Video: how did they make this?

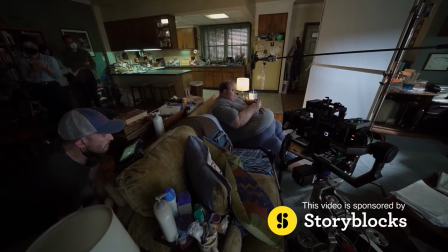Well another video of me guessing how other people shot their movies.
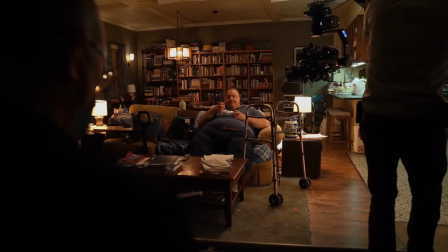First off I thought we'd look at the whale This whole movie shot on a set with the exception of a few exterior shots here and there They're shooting this on
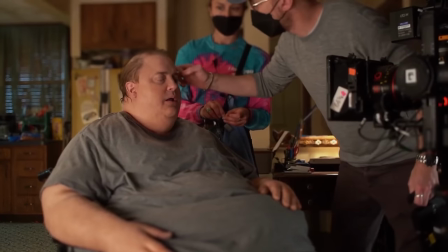the Sony Venice 2 and these are the Angino Optimo prime lenses It's a very dimly lit low contrast sort of looking movie So
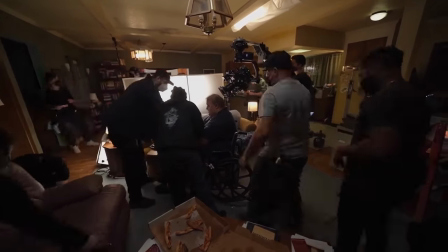from these behind-the-scenes shots you can see they're lighting a lot of the set from the inside and it's mostly motivated by these practical lamps so this
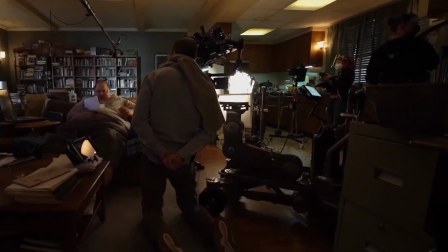is the director here and that's the camera on a ronin 2 gimbal on this dolly and this monitor here would be for the dolly grip so they can see what they're doing and the reason you might have it on a gimbal like this on the dolly and not having a person operating with a pen and tilt head
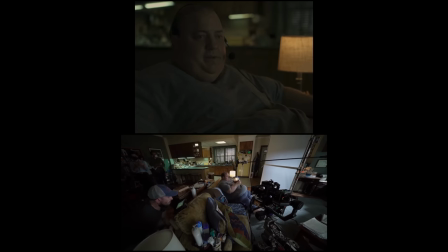is well one you can be a lot smoother on the gimbal but it's sometimes just one less person to have
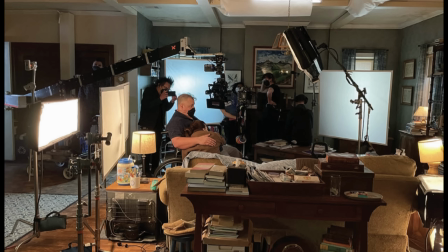in this small room and you can get the camera right up close to the actor sometimes the eye line you can get tighter as well maybe it's also something to do with covid
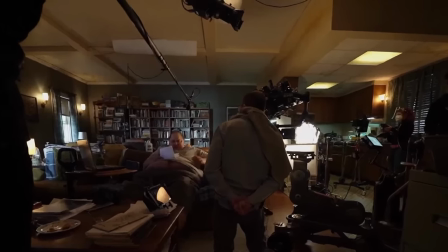you can see they've got this leco type light up here and that's a great light to have on set because
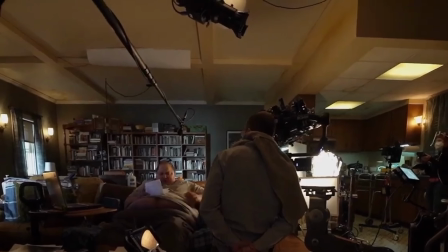you can shoot it across the room to have a bit of light somewhere or you can bounce it into a board as a fill light or a key light it's just a really versatile light that you always see on set
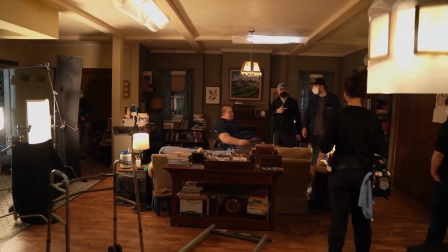also these lights up here in the ceiling are titan tubes with some diffusion over them and they're adding some top ambient light to the room and creating
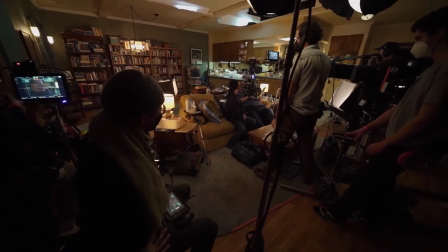some color separation sometimes you can see they're cooler on some shots and then other on other shots they're warmer you can see it in the top
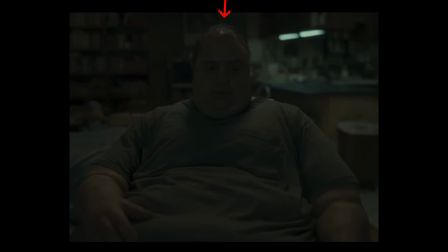of his head here.
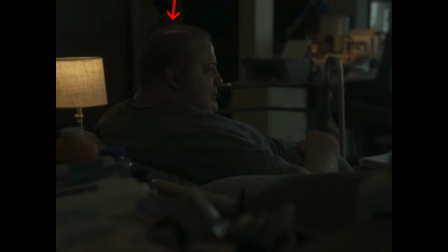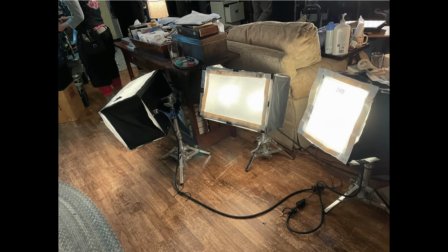These little custom-made box lights here looks like they're being used to enhance the light from the lamps that are next to the couch and so on.
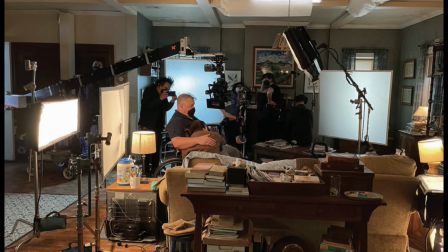You can see it here and this one might be hitting something in the background of this shot then in this shot it's pointed more as an edge light on him.
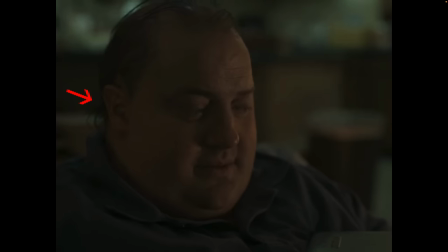You can see this is it here.
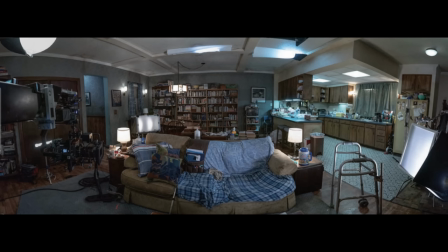So it looks like they're using lots of smaller LED lights and they're mixing this sort of daylight that's coming in from the windows and and then these tungsten lights inside.
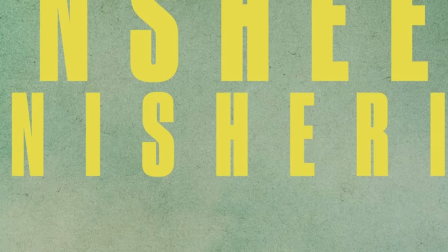All right, this next movie, Banshee of Inesheron that I watched recently that I found some behind the scenes for.
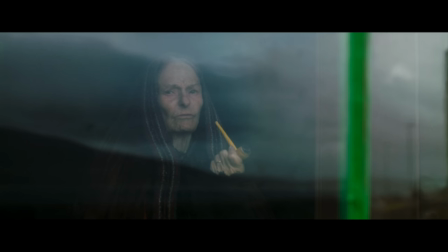It's a movie that takes place on this island about two guys and their friendship falling apart. I thought we'd look at the BTS of this scene here with this big light that they're using.
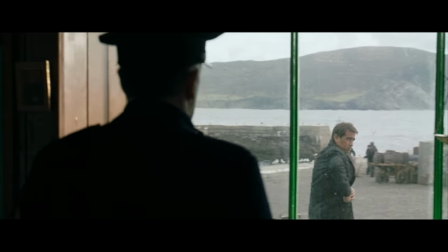So this sequence starts out with him in this shop. Then he walks outside to leave. This cop comes over, punches him.
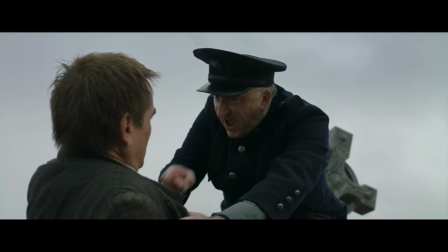He's lying on the ground here.
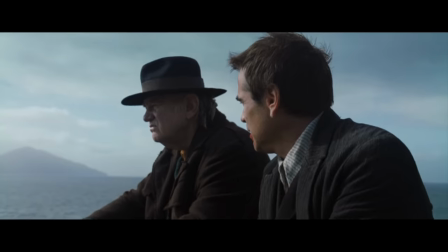Then this other character comes over, helps him up. then they head on back home so this first moment here it looks
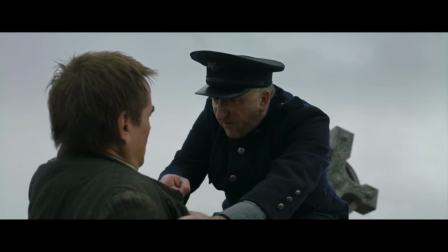like that's the actual sun beaming in the room then they go outside and shoot this next part on maybe another day or maybe just later in the day and the sun's completely
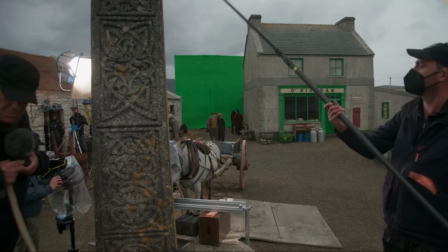gone so they get out this big lamp to keep some light continuity it definitely doesn't look the same as the amount of daylight when he
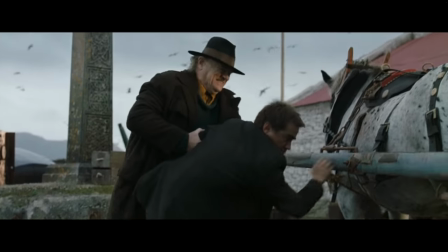was inside but you know it still looks nice and it probably looks nicer now maybe than it would if the sun was out it's got that sort of
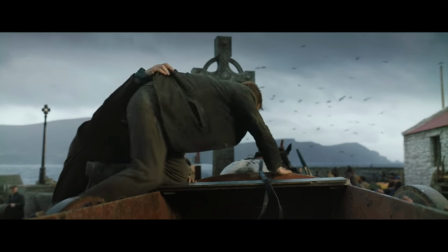end of the day feel as the sun's setting and peeking through the clouds but then follows on to this next scene and it's a lot brighter all
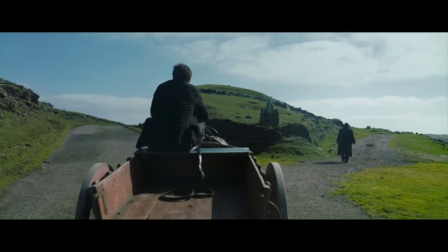of a sudden but you know lighting continuity doesn't really matter it's it's pretty close it's a cloudy day the sun's going in and out no one
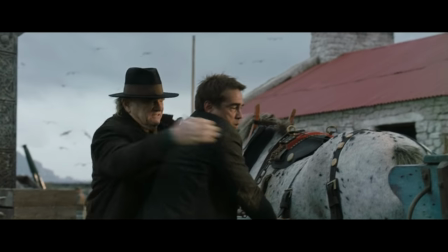really watches the movie and thinks hey this shot was as the sun was setting and now this shot looks like it's several hours earlier people just forgive that stuff and don't really see it
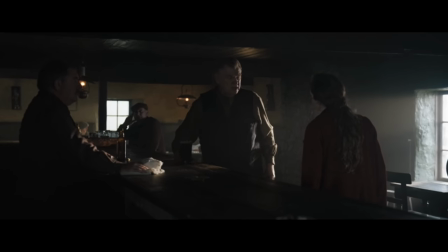here's another moment inside this bar they shoot in quite a lot so from this behind the scene shot you can see they have this t-bar diffusion which is creating
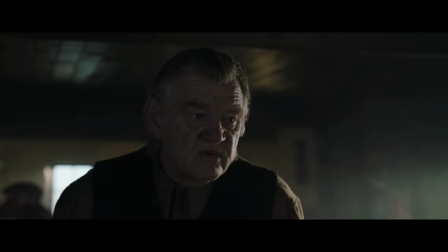this light on his face then outside they've probably got that big lamp again coming through the window creating this edge light on his face you